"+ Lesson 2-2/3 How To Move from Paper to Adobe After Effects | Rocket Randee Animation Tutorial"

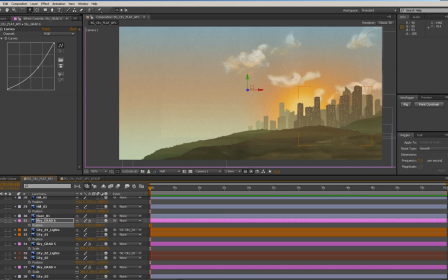2004s
Okay, so it's really starting to push those cities back, and this is like this is really common when you're working on miniature sets, that you actually use a fog machine to add atmosphere. So we've got that haze we're going to want to work with, but I also want to push this hill further back. So let's put this one to 14,000.
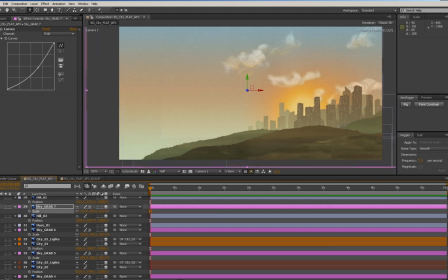2023s
Okay, and this is going to help push that hill back, which was definitely too dark. There's a couple of these hills that are definitely way too dark. We can adjust them manually as well without just using an atmosphere effect, because it's starting to get pretty heavy.
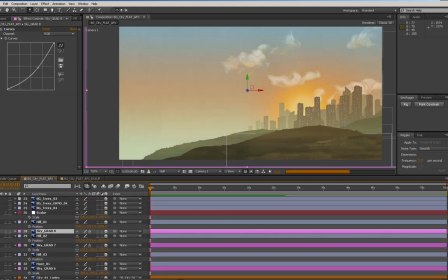2038s
Like the air is getting pretty thick now, and it might be too thick. Let's put this one at 9,000. What I usually do is, as I'm getting closer, I reduce the opacity of it. So right now we're at 10. I'll put it down to 5, and I actually feel it out and go back and forth
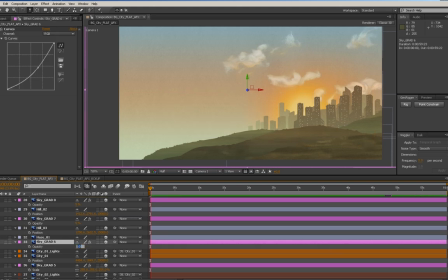2058s
between my layers and figure out how strong I really need it. So if I find it's building up too much, I'll lower it down on everybody and then gradually build up to my 10%. But you can see I've created quite a bit of depth with that, and I haven't had to change the colors of anything,
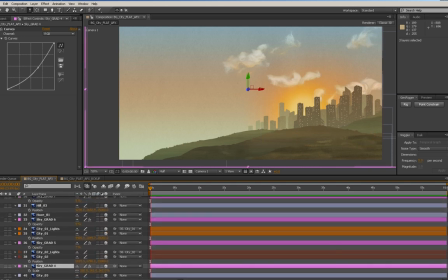2075s
and I haven't had to like muck around too much. So it's given me what I need. It's giving me this hazy look.
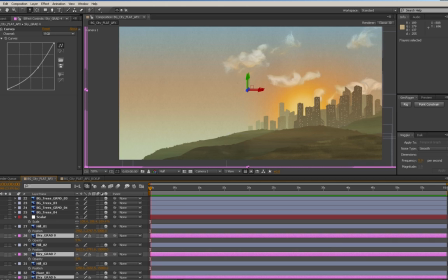2082s
Now, if I wanted it to be crisper and have more of an atmospheric look, so let's just turn these off really quick, and you can see without. There's without it, and there's with it. If you want more of a crisp look, what you can do is change the color a little bit.
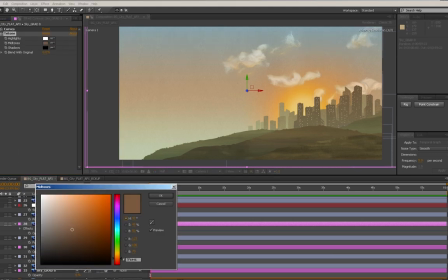2097s
So you could do a tint on it for one thing if you want. You do a tint and actually grab, let's just grab a sky color here. Let's push this closer to a blue and increase the saturation on that.
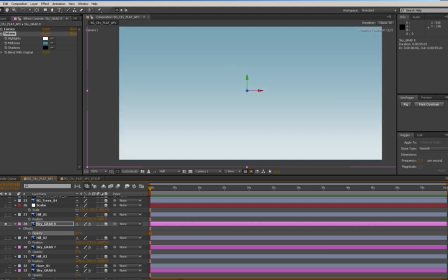2110s
Isolate that layer and make sure it's actually working. So we've got now this sky color and it goes down to a white.
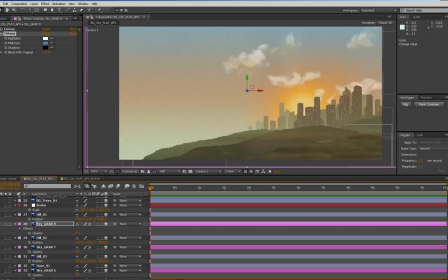2117s
So what you could do is you could just take this, copy that, and then just paste that onto all of these sky layers.
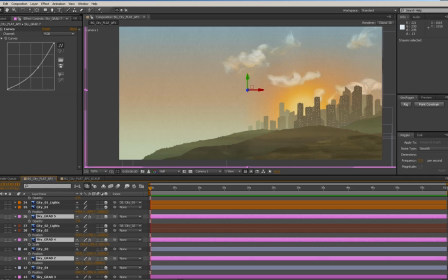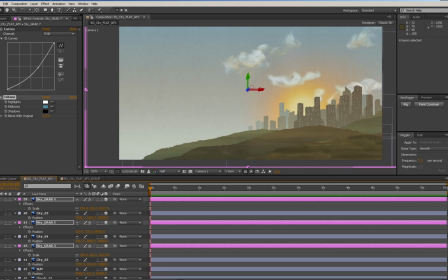2131s
And you're going to get a much cooler, more of a cool effect. So it's kind of up to you. I mean, you could do both. I'm going to stick with this color for now. The other option you have is moving them after you've positioned them.
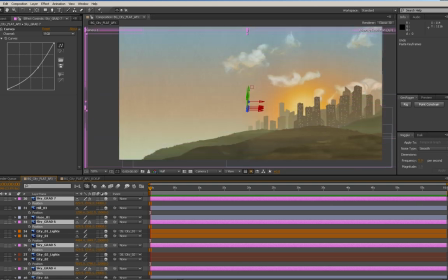2148s
If you move them up or down, you'll get a shift in the actual gradient colors because it is a gradient. So if you want more of the sunset colors, you can go in here in this area and then just scale them up as need be once we get the camera moves sorted out. Because once the camera's moving, we are going to encounter the edges of those.
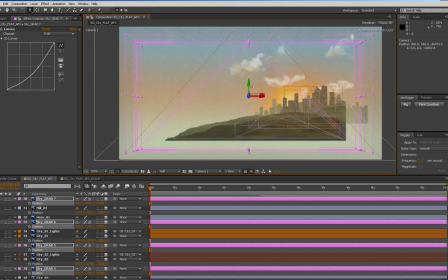2167s
But what we will be doing is going in after and making sure after we've done our camera move that everything's scaled
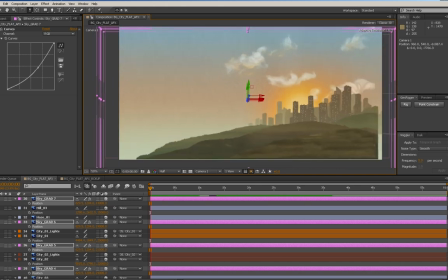2175s
appropriately so that we aren't losing our scaling. The other thing I might want to do here is space a couple of those city layers a little further apart.
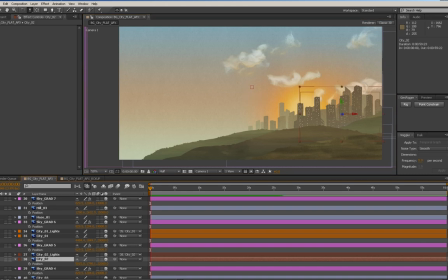2186s
So for instance, let's put this guy put this one at 35,000. Scale it up a bit.
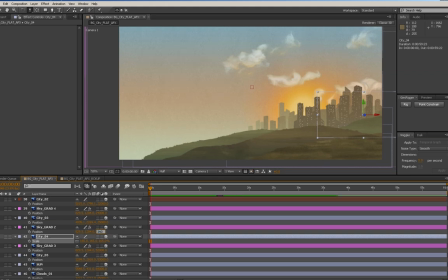2204s
And then we'll put this at 34,000. It takes a little bit. It takes a bit of playing around to get things right. And then I'm going to put this one at 30,000.
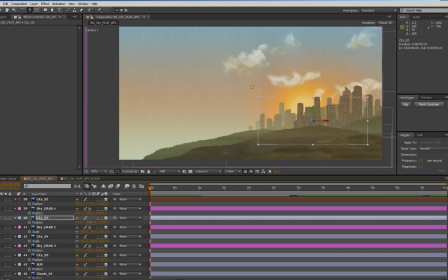2216s
I want that to feel a little further away. Right now, as I'm moving the camera back, as I'm dollying it in and out, I'm feeling like the city pieces are a little too close together, especially
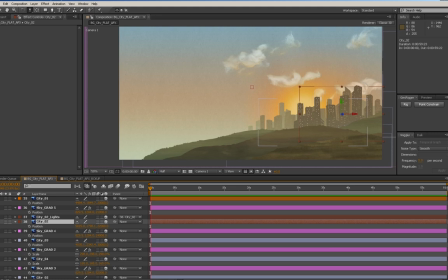2230s
the closer city ones, the ones with the lights. So this city's at 30, so let's put this at 29,000. So what I should be able to do here is put this at 25,000. And that should make a significant difference.
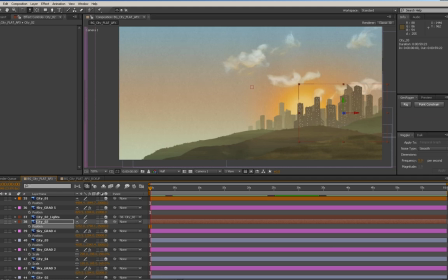2248s
Give us some depth. Because I want to feel the cities like spaced apart.